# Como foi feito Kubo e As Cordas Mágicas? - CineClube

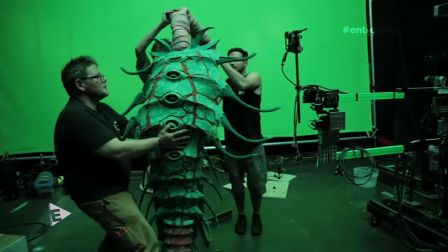A mesma técnica também foi utilizada nos outros personagens da trama, só que em escala menor.
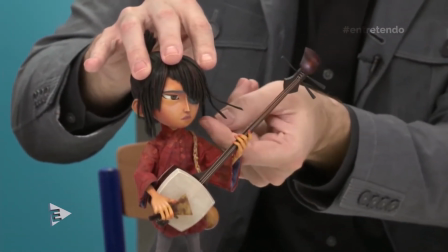Os esqueletos dos personagens foram feitos de metal flexível, permitindo que os animadores os movimentassem sem que eles caíssem.
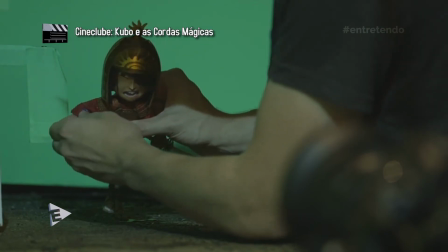E para que as roupas parecessem com o peso de uma roupa real, a equipe também precisou recorrer a este mecanismo.
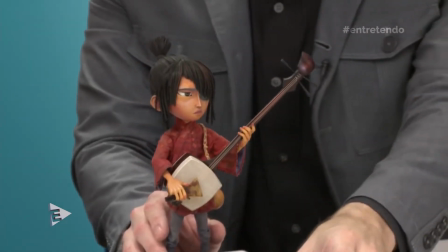A pele dos personagens foram feitas de silicone, por absorver e refletir a luz de uma maneira muito natural.
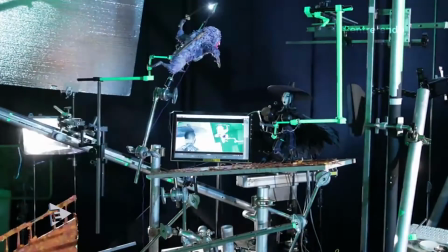Já os cabelos foram feitos com o cabelo real de humano. Isso mesmo!
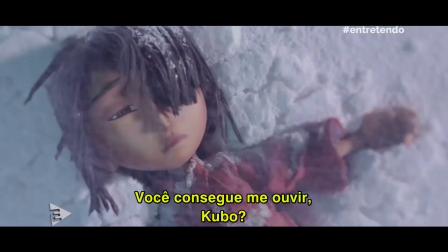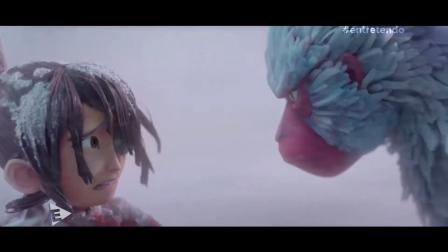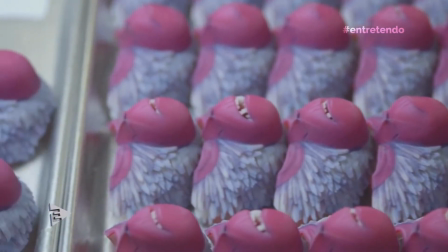A equipe também criou vários rostos com expressões diferentes para os personagens.
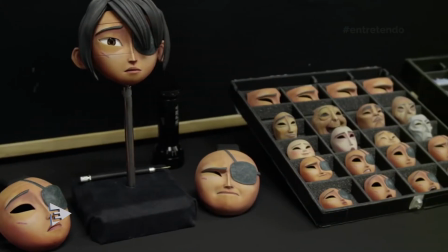E atrás de cada rosto desse, tinha um código que quando eles colocavam no computador, o programa reconhecia qual era a expressão.
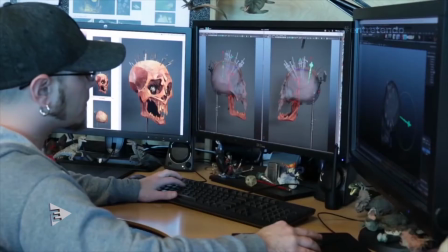A partir daí, os animadores conseguiam utilizar mais de 48 milhões de expressões faciais diferentes.
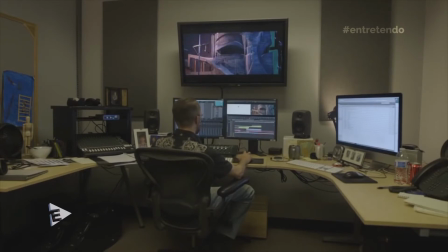Para que os personagens conseguissem parar em pé,
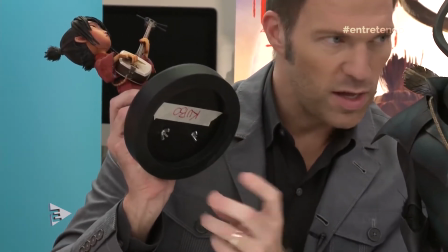a equipe de produção precisou colocar pequenos parafusos em seus pés, que eram fixados nos sets de gravação.
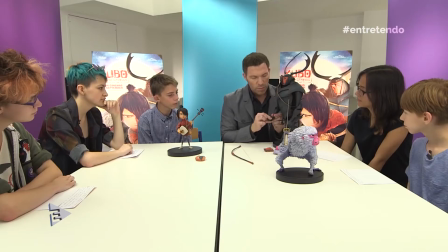E toda vez que o personagem aparece segurando alguma coisa, o objeto também está parafusado na mãozinha dele.
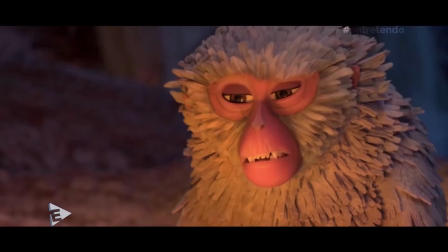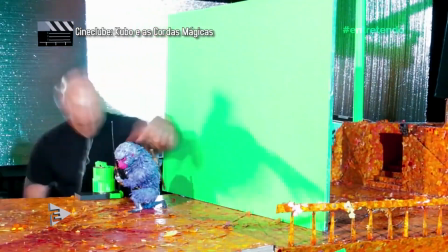Você se lembra da cena em que Kubo faz um barco de origami com paus e folhas da natureza?
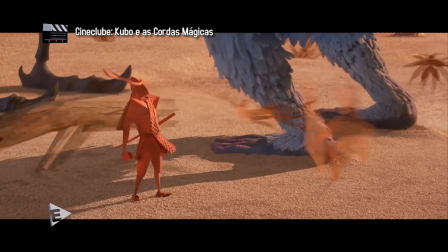Esse barco foi fabricado para aparecer como se fosse uma dobradura de papel.
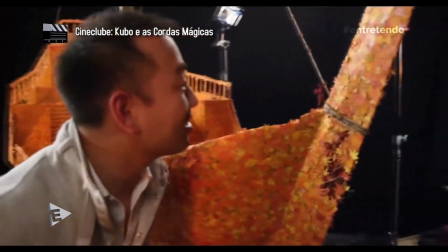Mas na verdade, ele foi feito com milhares de folhas bem pequenas cortadas a laser.
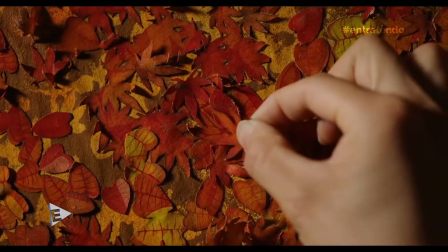Imagina o trabalho que isso não deu, meu filho.
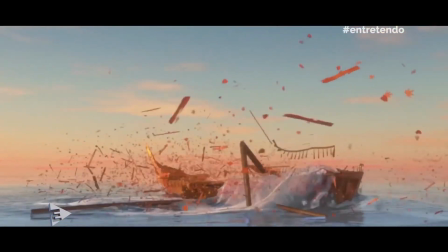Para dublar Beetle, Matthew McConaughey treinou sua entonação de voz com seus filhos,
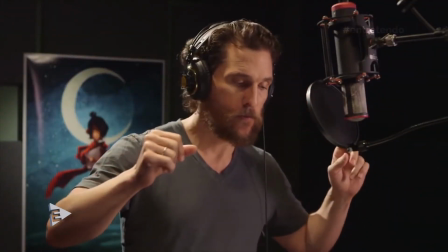sem contar a eles que o ensaio era para o filme.
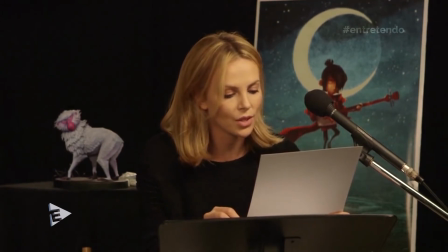A atriz Charlize Theron também optou em não contar para os filhos que tinha feito o filme e os convidou para assistir ao trailer com ela.
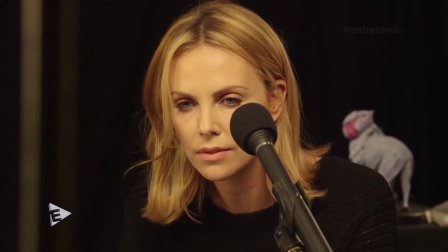Será que eles perceberam que era a mamãe?
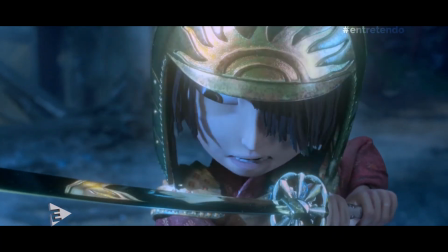E você, ainda não embarcou nessa aventura mágica e emocionante?
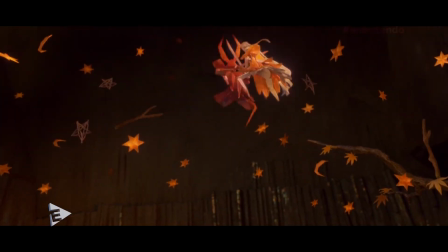Então tá esperando o que? Pra chamar a família e assistir Cubo e as Cordas Mágicas.
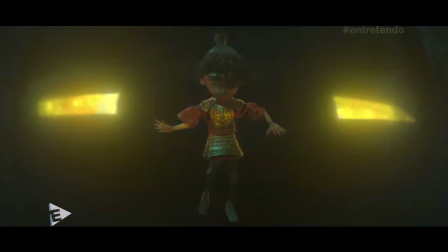E aí, meu filho, você curtiu esse vídeo? Ah, então curta aqui no cantinho e aproveita pra se inscrever no nosso canal. E aí a gente vai fazer o canal do Entretendo subir, subir, subir E a gente vai compartilhar com muitas pessoas Ah, e o seu comentário também é muito bem-vindo Comenta aí e a gente responde pra você Valeu!